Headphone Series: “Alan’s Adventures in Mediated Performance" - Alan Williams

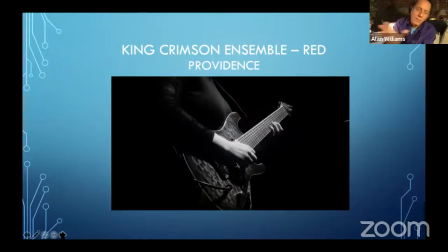Well, I told Grace, our audio person, to roll back the tape, as it were, the computer program, and say, give us 2 minutes 2 minutes in front of all the noise improv that we did.
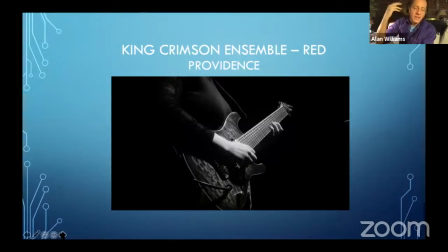And we'll start in a small scale. And as they're playing, the sound of the original guitar and drum stuff will come into their headphones, and while the guitarist and drummer can't respond to what's happening in this overdub, the people doing the overdub can respond to what they're hearing. So I'm going to show you a little bit of that.
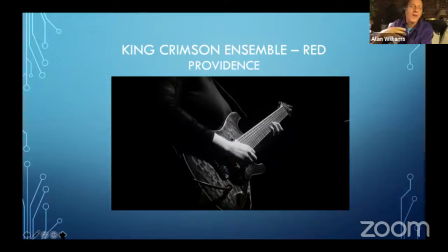And then for me, the big marvel is that 2 of the members of the ensemble weren't able to be at the tracking at all and had to come in and do their own solo overdubs. So we have 4 iterations of musicians playing a free improvisation together, not at the same time, however.
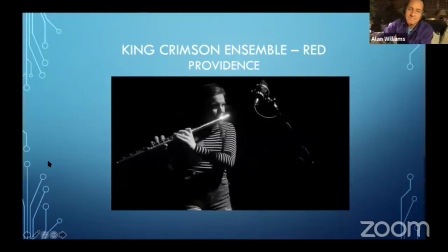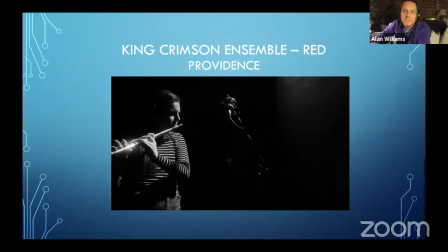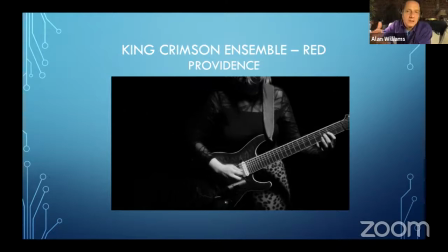And so here is essentially the second overdub, but it's the first thing you hear.
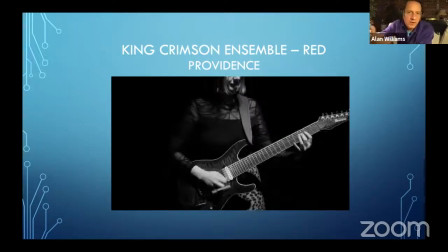And we get to see the interaction between the 2 Megans, which is a big part of how this thing is set up structurally.
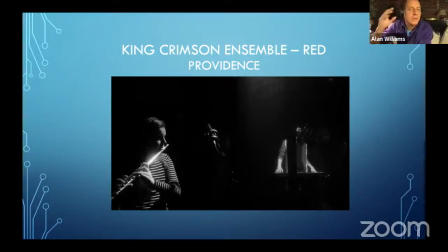And with Connor in the background, you see him and realize those small little jingly things are happening.
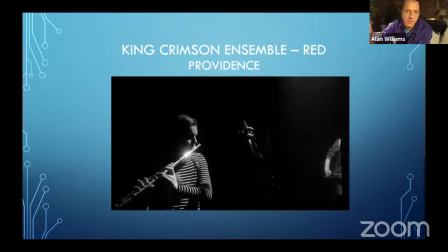Somebody's responsible for that, and you see who's doing that. Now, slowly you're going to start to hear some of the amp noise start to creep in a little bit, and we just bring that in.
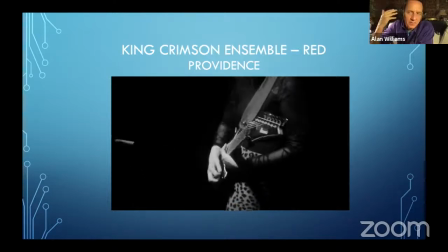This is not something that I faded up in the mix. This is something that's how the band played.
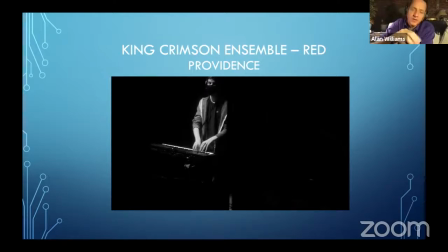And then the initial, or excuse me, the overdub, the folks you're watching right now.
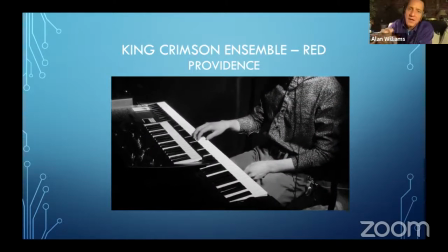Okay, here's Matt as an overdub.
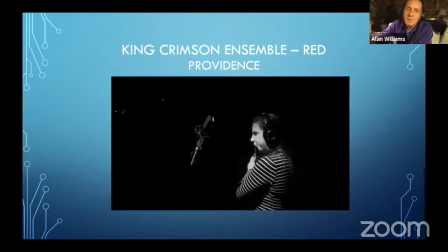Just listening to what he's hearing and playing a minimal amount of keyboard work wherever he felt there was room for it, just as if he were in the room with them all at the same time. And we'll start to see visually that we hear some guitar amps,
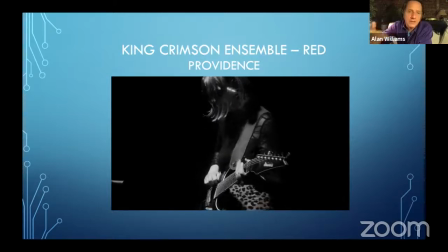and we see some of the other guitar players begin to add into what they are doing. They're not doing much, but they're present. This is the first time we've seen them. It's also the first time we hear them.
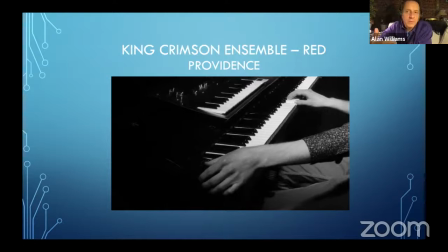What's remarkable to me about the student performance here is that everyone played with such attention to
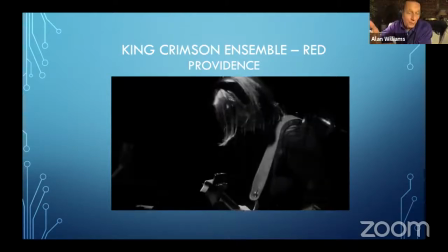listening that they knew to leave holes for people to fill or not, but they also knew how to respond to what they were hearing.
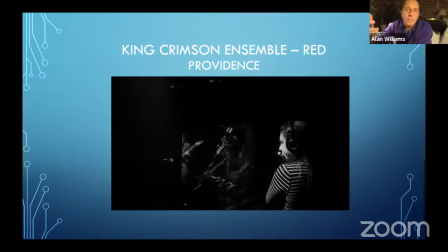So the two Megans have no idea that Matt has just played this really cool piano note. They don't necessarily know that, but they do hear Andrew beginning to come in with that electric guitar. And so they're starting to realize, okay, the noise is coming. It's coming slowly, but it's coming.
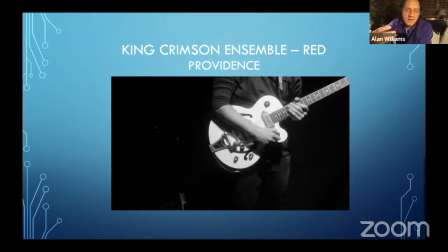We might up our intensity, which is what you hear them doing here.
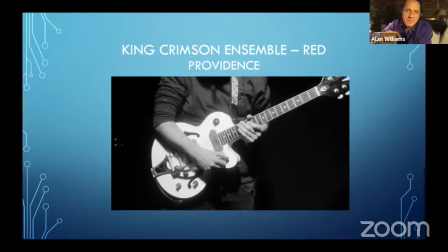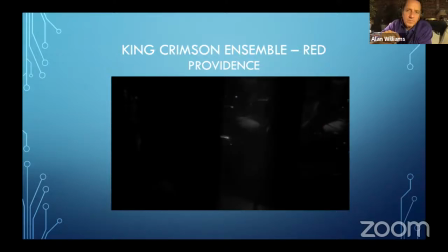And we've heard cymbals, but we haven't seen them. So eventually I need to cut to show the audience, okay, the whole band is now present.
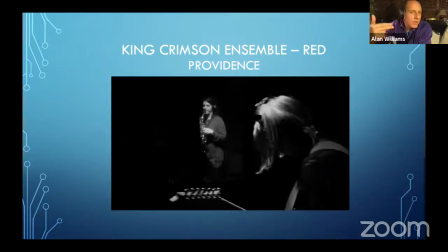So therefore you'll cut to Jesse doing a cymbal roll. Even though we've heard them before, this just reminds you, yes, you did hear a cymbal.
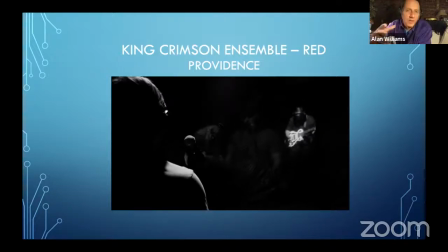There is a drummer. This will all become a big band version of this.
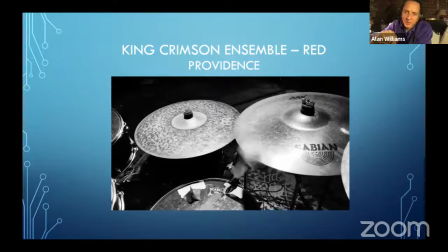And there it is.
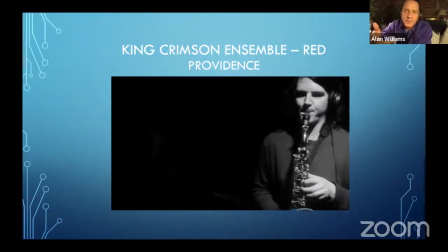Now, Rob, that's the first note that he played. He waited all this time. I played him the playback from the beginning.
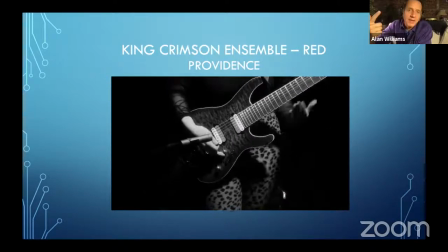He waited 4.5 minutes and played one note. And then he did a pickup into the drums as if he knew the drums were coming in.
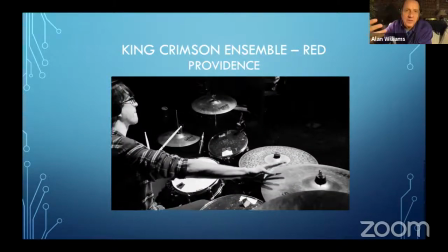It's astounding to me that he does this.
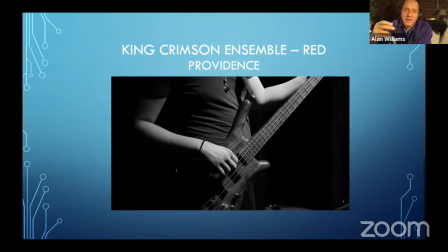Think about when Rob starts to play a busier line, and then Jesse comes right in after him.